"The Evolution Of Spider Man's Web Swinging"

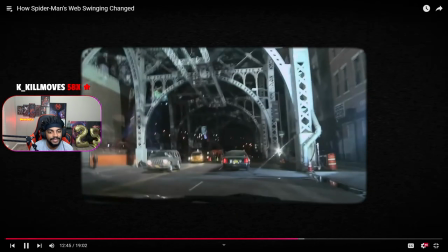(14:17)
Yo, imagine driving through the city and just seeing a nigga in a Spider-Man outfit swinging from fucking cables. a spider swinging truck which has a sort of
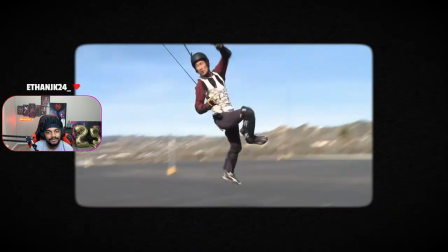(14:26)
human puppeteering rig on the back so that the stuntman that's cool simulate swinging underneath the bridge and all these cars are driven by stuntmen too
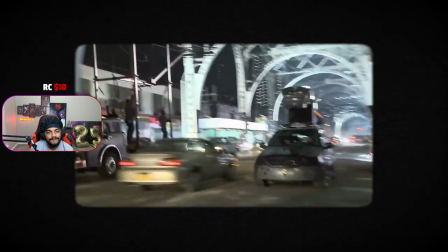(14:34)
i don't know this is definitely a control set are amazing but most of the web swing scenes take place at night an effective and overused
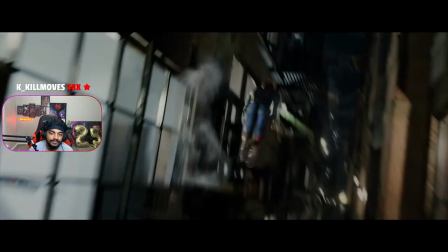(14:43)
way of hiding cgi so does this spidey hold up in the light of day
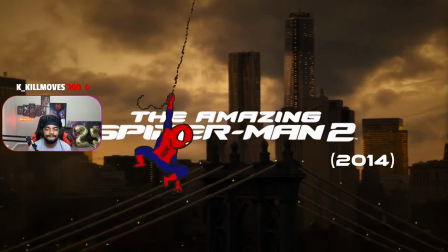(14:48)
i believe
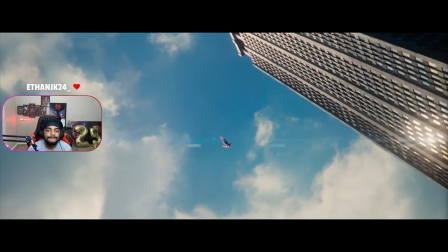(14:53)
that the opening of the amazing spider-man 2 is the pinnacle of web swinging this
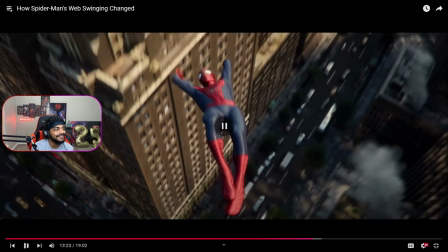(14:58)
spider-man has a small difference that boy literally is falling from the logo the logo fades into the back of his suit and he's just falling that shit was bro i'm telling you i think i think the
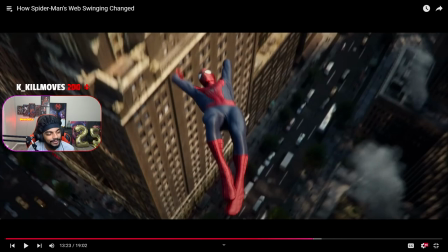(15:11)
amazing spider-man series is so overly hated for no reason bro all the difference well maybe not no reason i
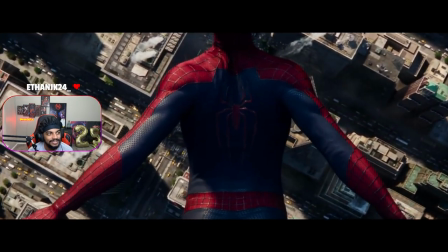(15:19)
won't say it's amazing looser with an like it doesn't it doesn't suck as much as people think his movements and the turbulence of the wind around him but that's not it the character
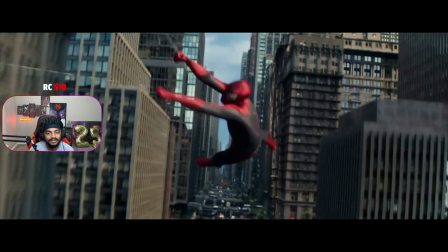(15:26)
animation is inventive spider-man barrel rolls through the air does aerial hairpin turns and transitions into slow-mo to hit poses out of comic panels
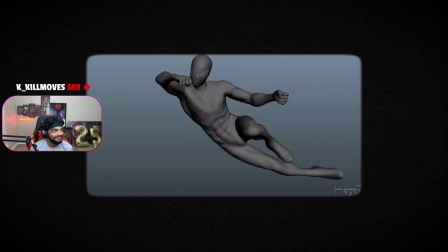(15:35)
much like the comics where each muscle is distinct the muscle animation is realistic
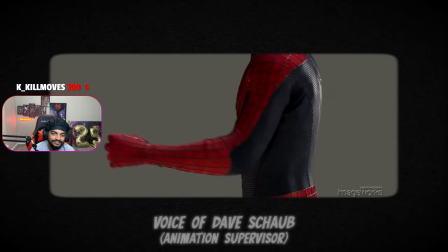(15:40)
and still somewhat visible through the suit the silhouettes and volumes are animated to specific
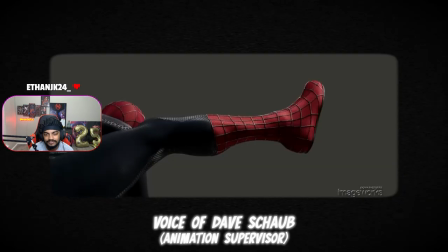(15:44)
lighting conditions for each shot so that the The contours of the sculpt are picked up in the specular areas of the render,
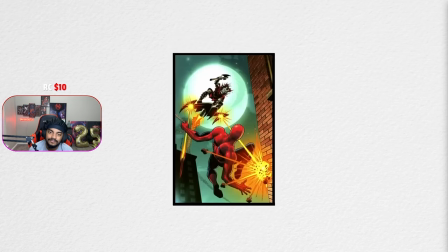(15:50)
just like in the comic book artwork where the muscle shapes are so clearly and artistically defined in dramatic lighting.
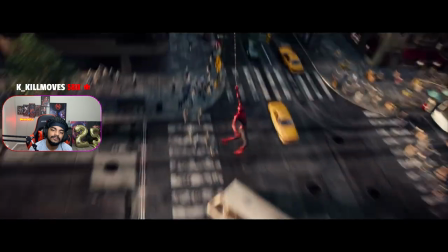(15:56)
The camera work isn't artificially smooth, but is handheld. How do you go handheld in a digital environment?
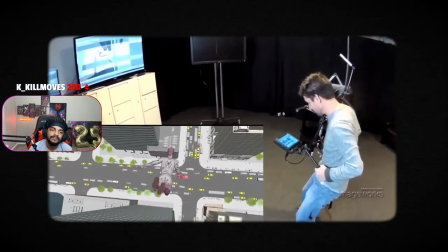(16:03)
With this motion control camera rig, which grounds impossible shots with human impulse.
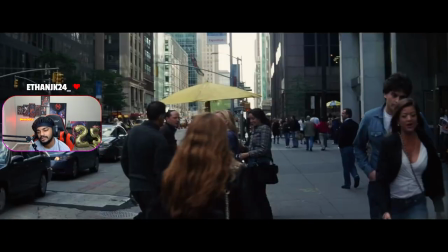(16:09)
The cinematography is much more dynamic as we're not always following Spider-Man in the air, but given shots from a pedestrian's point of view or this beautiful GoPro shot.
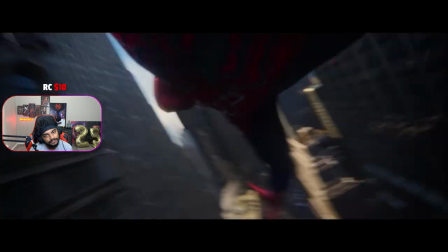(16:18)
The sound design gives the scene rhythm and immersion, accented with webbed whips and dramatic whooshes.
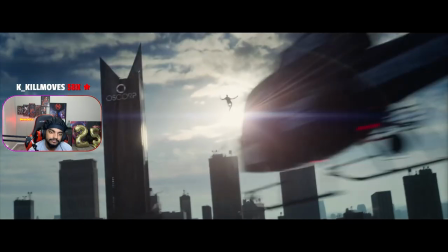(16:23)
Another small part of why this Spider-Man swings so much better is the actor's physique.
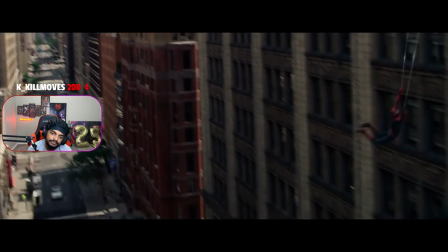(16:29)
Since Andrew Garfield is lankier, the ragdoll physics are more exaggerated.
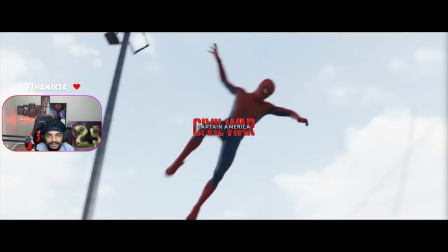(16:36)
And then we arrive at Tom Holland. Spider-Man has swung around in six MCU movies so far.
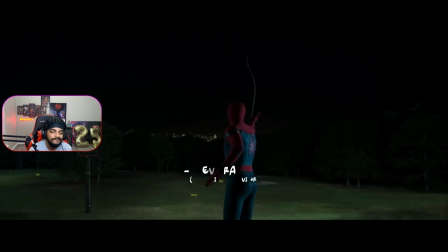(16:44)
Except he starts off by not swinging around too much. According to Steve Rollins, the animation supervisor for Captain America Civil War,
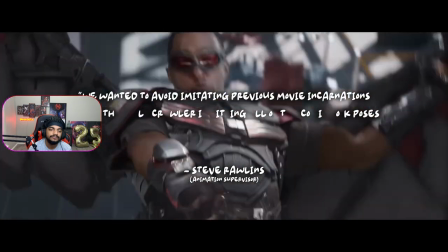(16:51)
he wanted to avoid imitating previous movie incarnations where the wall crawler is hitting all the comic book poses.
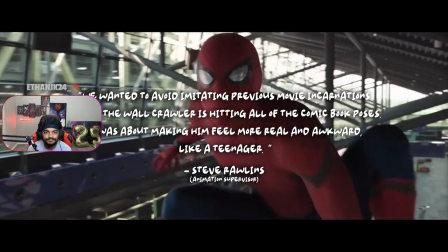(16:56)
It was about making him feel more real and awkward, like a teenager. This extends to Spider-Man Homecoming, where Spider-Man still doesn't swing much, but instead hops around like a rabbit.
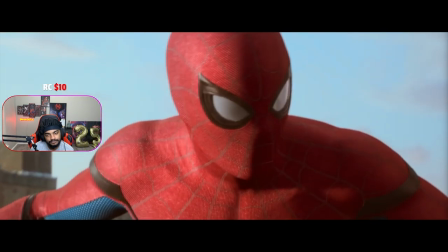(17:05)
An odd decision with the MCU Spider-Man is most every shot of Spider-Man in his suit is 100% CG.
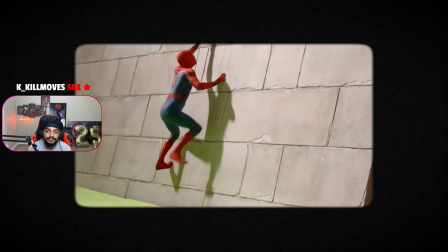(17:13)
Even in the close-ups, that is a computer-generated man. Even if they made the costume and shot with it on set, they would cover it with CG.
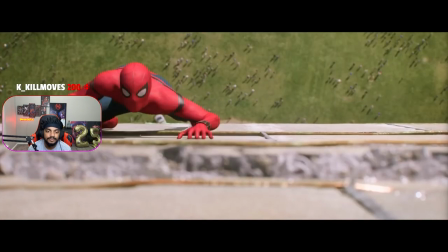(17:20)
The rationale is that by going full CG, they can remove wrinkles and make costume design changes.
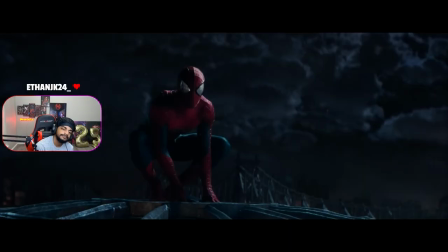(17:26)
But the lack of wrinkles makes him look too smooth. This shot from The Amazing Spider-Man is also 100% CG.
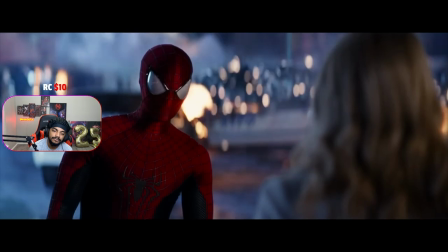(17:33)
But the MCU's Spider-Man is missing one thing that The Amazing Spider-Man isn't. Folds, creases, and a goddamn looser suit.
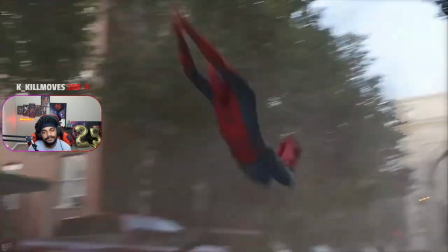(17:41)
In Avengers Infinity War, he swings for a few shots, but it isn't until his last scene in Spider-Man Far From Home where he really starts to swing.
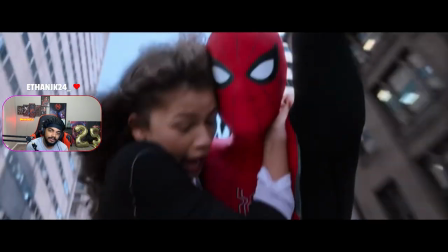(17:53)
They found a way to bring MJ along without being cucked by a mannequin.
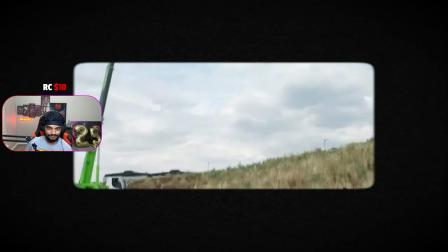(17:57)
To shoot these shots, they used a large blue screen, some big fans, and a wire rig to hold both Tom Holland and Zendaya.
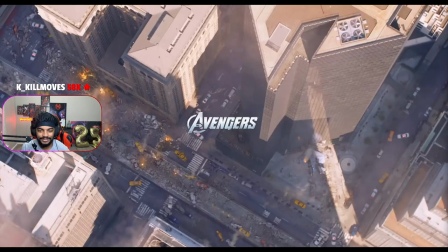(18:03)
For New York, repurposed park-free from the Avengers was used to build the CG buildings.
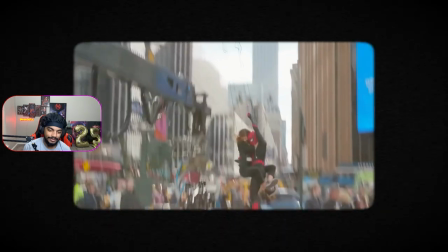(18:07)
Tom and Zendaya did some stunts on location for reference, but these shots are all CG.
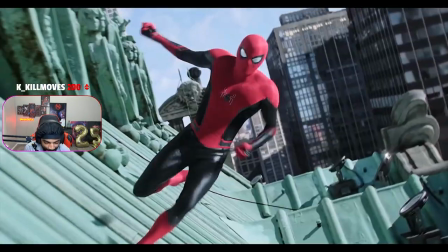(18:12)
Well, it doesn't compare to the amazing movies. I'm a fan of this scene.
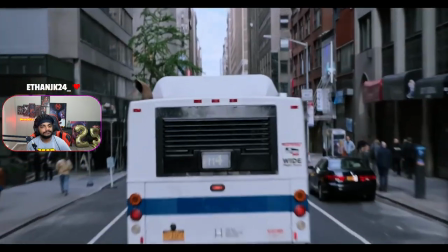(18:15)
I like the varying compositions and visual gags, but the tightness of the suit and lack of comic book poses holds it back.